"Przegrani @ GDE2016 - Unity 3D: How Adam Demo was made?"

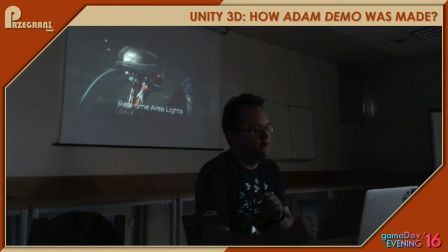1713s
As you can see on the head, on the Adam's head, there's this specular reflection, but it has area. So Unity right now has like a directional light, a point light, and if you use, for example,
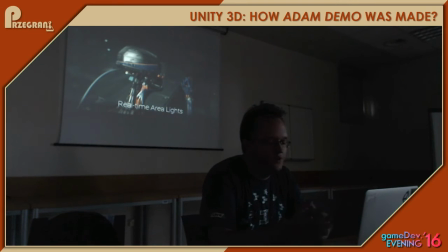1731s
like point light on a like, specular object, you can get this brown specular, which doesn't look real. So we needed some sort of light which looked real and could cast this speculars onto metal surfaces.
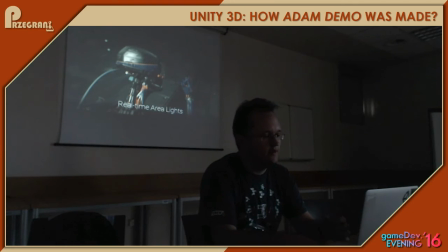1752s
This is because lights usually, in the real world, lights usually have area. And also another objective was to have a light source which would add like,
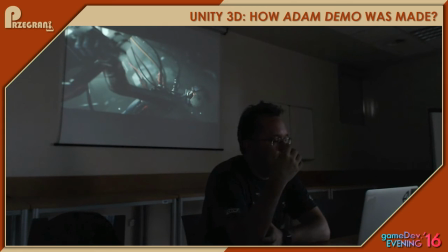1768s
a specific mood to the scene, and which would affect the volumetrics in the scene to cast like this cool volumetric shadows. So it works.
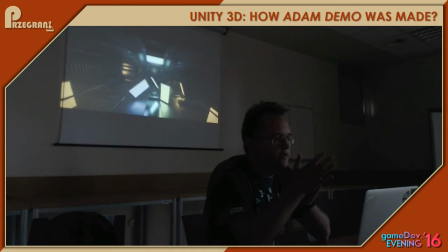1783s
And actually, one of the teams in Unity called Unity Labs actually developed an algorithm for this.
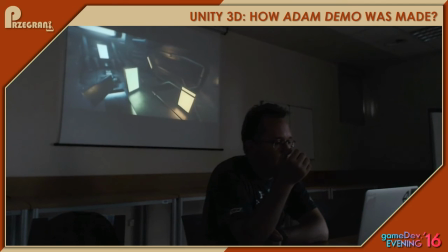1792s
You can see how it works.
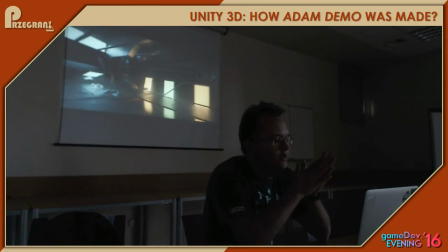1797s
And right now you can, first of all, they have a blog post about this effect, and you can go to
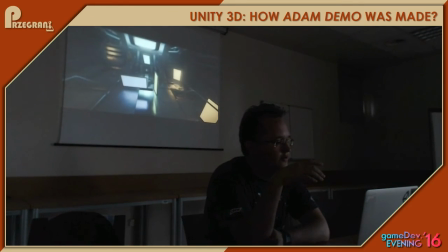1807s
labs.unity.com and I think download this effect and use it in your own games. So basically it's here, as I said, labs.unity.com, and there's like an article in the blog about the algorithm used.
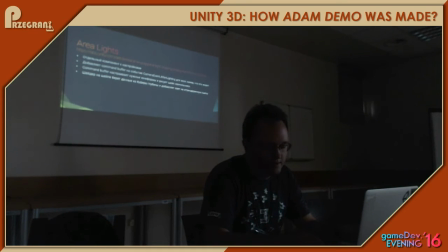1830s
This I think the last slide in Russian, but I'll just explain what it says. So basically, this area light shows how simple it is to extend the rendering pipeline in Unity, because it doesn't use any source modifications.
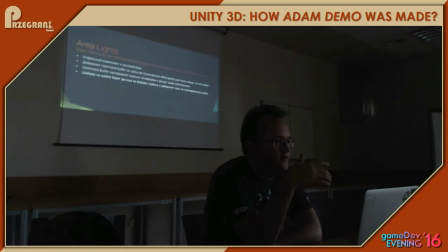1849s
It just uses common buffers which are available to anyone. So basically, this area light is like a component with a bunch of settings, and using common buffer, it subscribes to a camera event after lighting for all the cameras which can see this lighting effect,
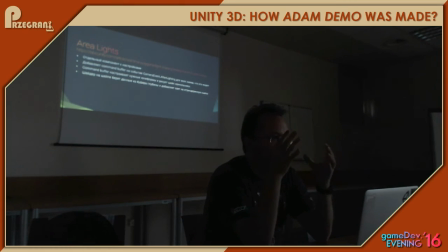1868s
and after that it just renders a shape on top of the whole rendered geometry and uses gbuffer to sample depth and kind of bleed lighting on top. So
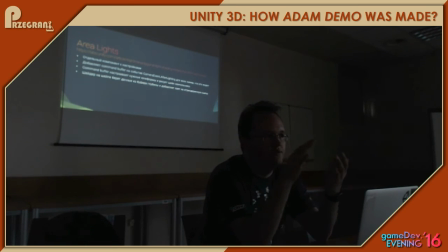1887s
it's kind of that simple, just a component that just interferes with lighting a bit. No source modifications needed.
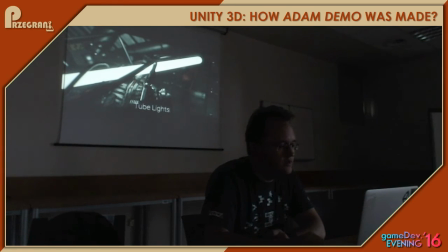1894s
Another one is tube lights. So we needed another source of light, and this one is quite cheap, and you can read about it
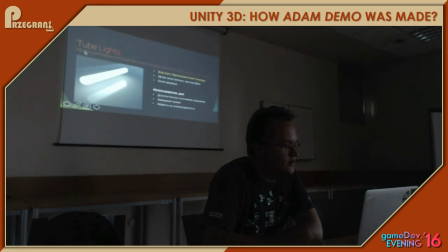1908s
like here on the blog. And it's basically like approximation of like many point lights.
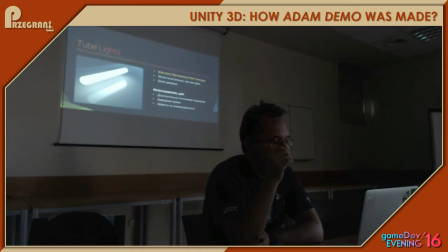1918s
I will not go into detail, but it's really cheap, and it adds just another light source. And if you watch the demo again, you can see where the tube lights are used.
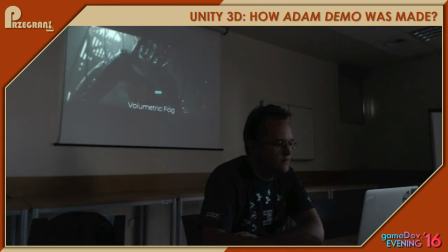1932s
It's volumetric fog, which actually adds like a lot of details, and it makes the scene like more epic.
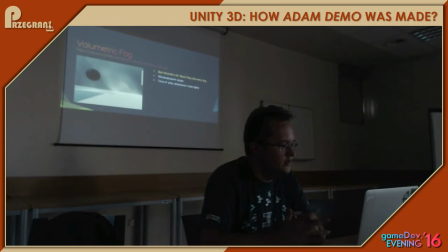1941s
And once again, it was an implementation of another published algorithm which was used in Assassin's Creed. You can go and look for this guy, which from the name looks like Polish. Yeah. Bart Wronski.